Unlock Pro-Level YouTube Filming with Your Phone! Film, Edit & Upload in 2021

You can stay beside your window and ensure that there's sufficient light coming in through the window, and then you stay by the window just as I am doing right now.
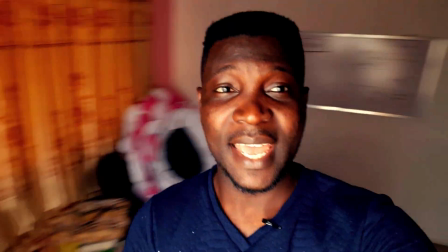So you can see this is basically me just by the window here, and you can go ahead and do your video.
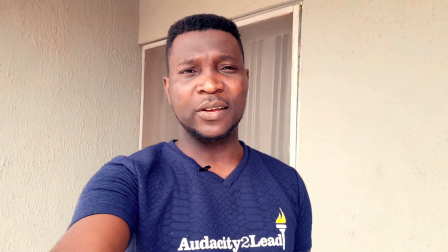So that way you have sufficient light coming in. But what if there's no special room in your house that you can use and you still need to produce good videos for YouTube?
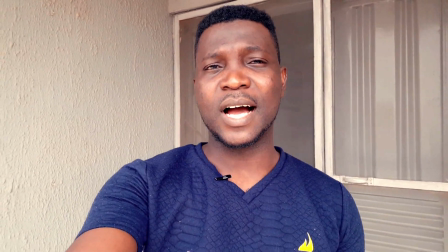Well, here's a simple thing you can do. You can basically come outside your house to where you know that there's no direct sunlight.
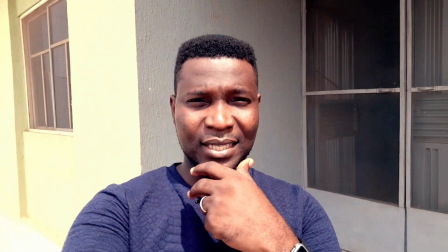So for example, if I go under the sun like this, you can see that my face is kind of white out because there is too much of direct sunlight.
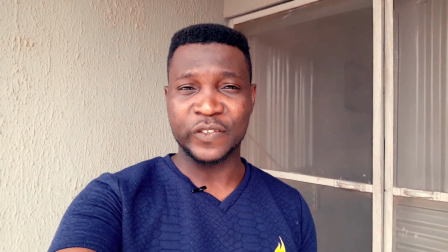So you can come to where there's shadow and there's still sufficient light, and you can basically just go ahead and do your recording.
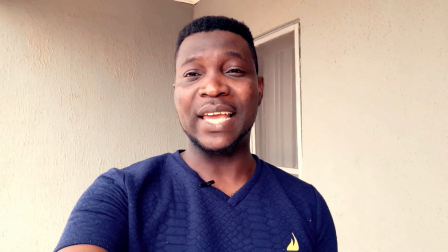So I'm doing this right in front of my door, but what you need to do is to get a very good angle that makes you the object
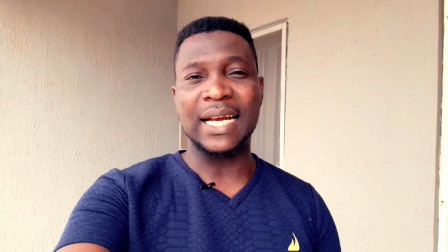and the subject of the video rather than letting a lot of background things distract you.
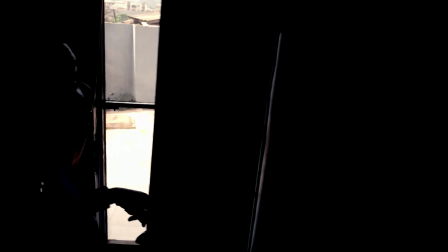So let's go back inside. And you can still come inside and have.
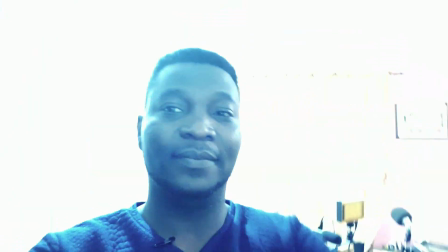So I'm going to close back my window, turn on the studio light, try and fix my phone back on the stand.
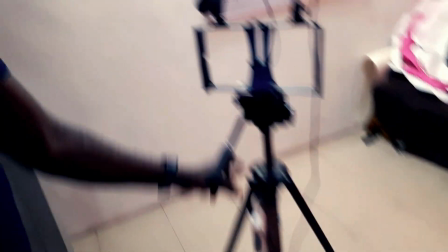Of course, when you want to do your recording, you will need to put your phone on something that can hold it so that you can have something to hold your phone with.
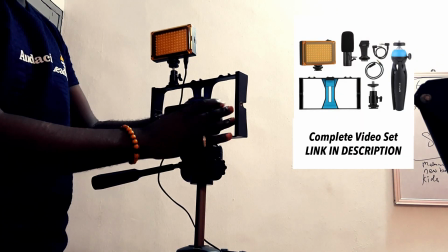Now, this is the stand that I got. So this allows me to clip my phone in here like this.
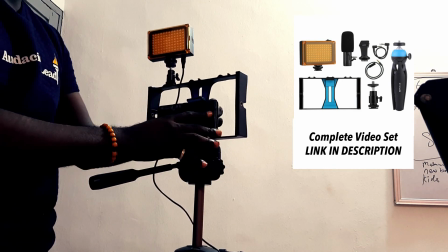This is a tripod stand.
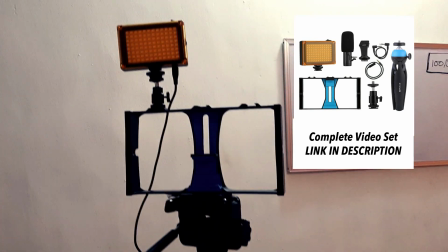This one is a tripod stand that allows me to put my on the it like that so that I can actually have it stand up.
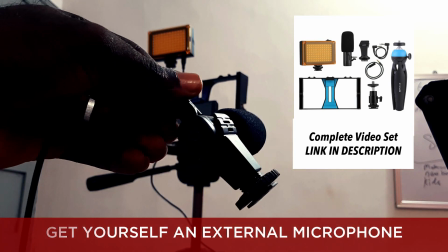And this right here is the mic that came with the device, as you can see here. This mic goes here,
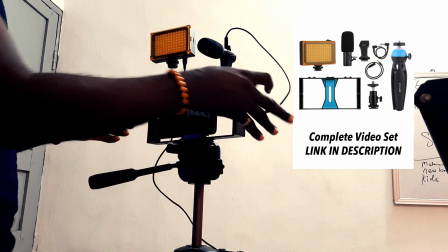and then this plugged to the phone, and then you turn on your camera,
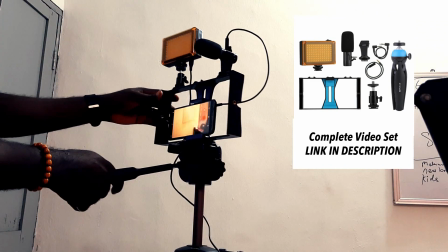so you can see here and you can see here, so you can switch and you can turn it around any direction you want.
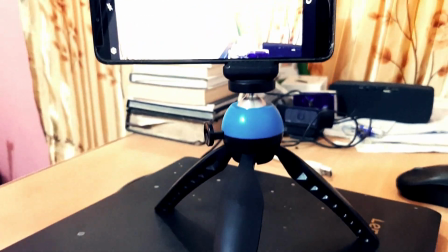Okay, and for the tripod, this is what I use when I'm recording in front of my laptop. This is the direction if you are putting it on a tabletop and looking at your phone directly. This is how it looks like. Now, I need to also mention here that when you are recording with your phone,
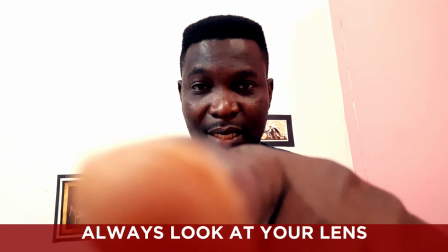it's important to look at your lens rather than looking at your phone.
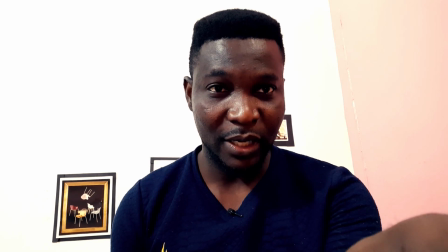So when I'm looking at my phone right now, this is me looking at my phone. You can see that it looks like I'm distracted.
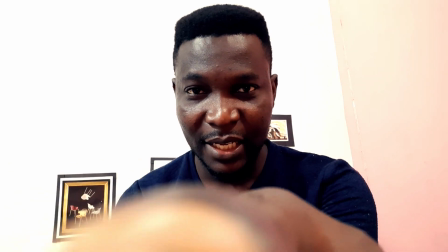But when I look at the lens back, you can see that this is what I am looking at.
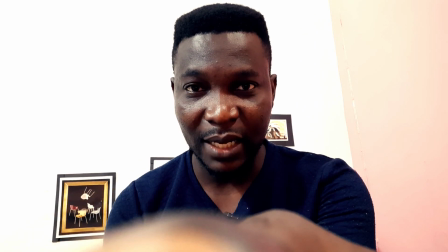So it looks as if I am looking directly at you.
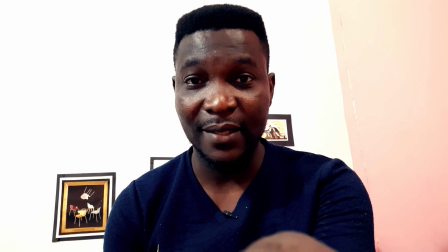And this also works in such a way that it helps you to actually overcome shyness, in the sense that it helps you to become less aware of yourself.
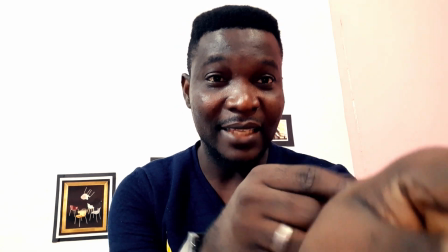You are rather not looking at the camera and seeing how you are doing your body and all that,
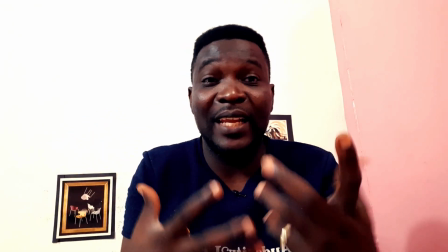which already makes you feel like you are looking away from the person you are talking to.
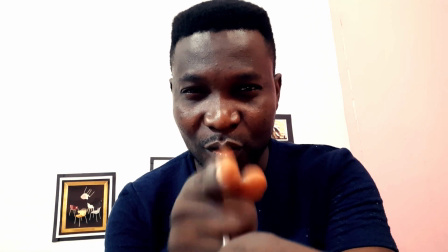And then you are looking at your lens, which makes you feel as if you are talking to a person directly, just as I am talking to you right now.
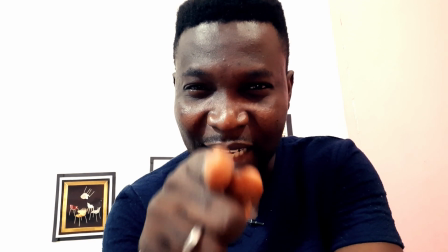So do you get it? This is how to talk to somebody on camera. You look at the lens, not the camera.
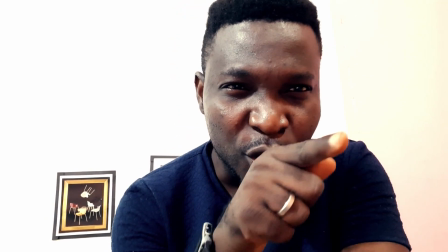If you look at the screen of your phone, you'll be looking away. You'll not be talking directly to that person.
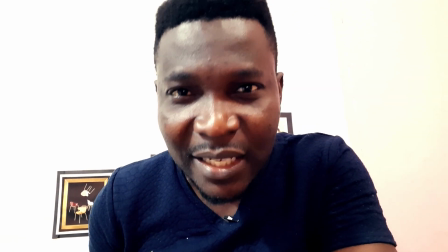But when you look at the lens, it feels as if I am talking to you right now. Do you understand? So that's what I'm saying. And the next thing you need to also do before you actually start recording is to clean your camera lens. All you need is a tissue, and then you pick your phone, and then you actually clean the lens of your camera.
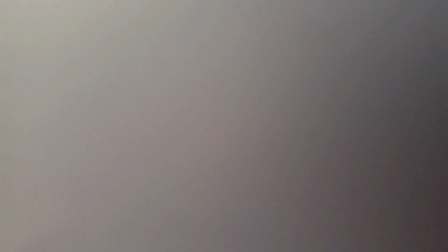Now, a lot of times, because we put our phones to our ears when we make calls, or sometimes the touch of your skin, sometimes it damps the clarity of your camera. So ensure you clean your camera before you actually record. And yes, the other part that you also need to be aware of is when you want to do your recording, it's very important that you record in a landscape mode and not portrait mode.
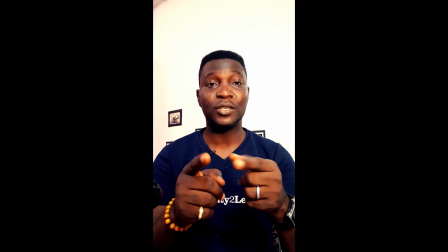Here's what I mean. This is what it feels like to record a video on a portrait mode rather than a landscape mode.
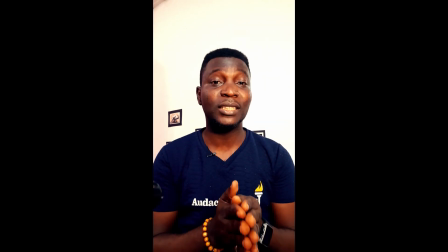Now, when you record videos like this, you can record it for other platforms rather than on YouTube.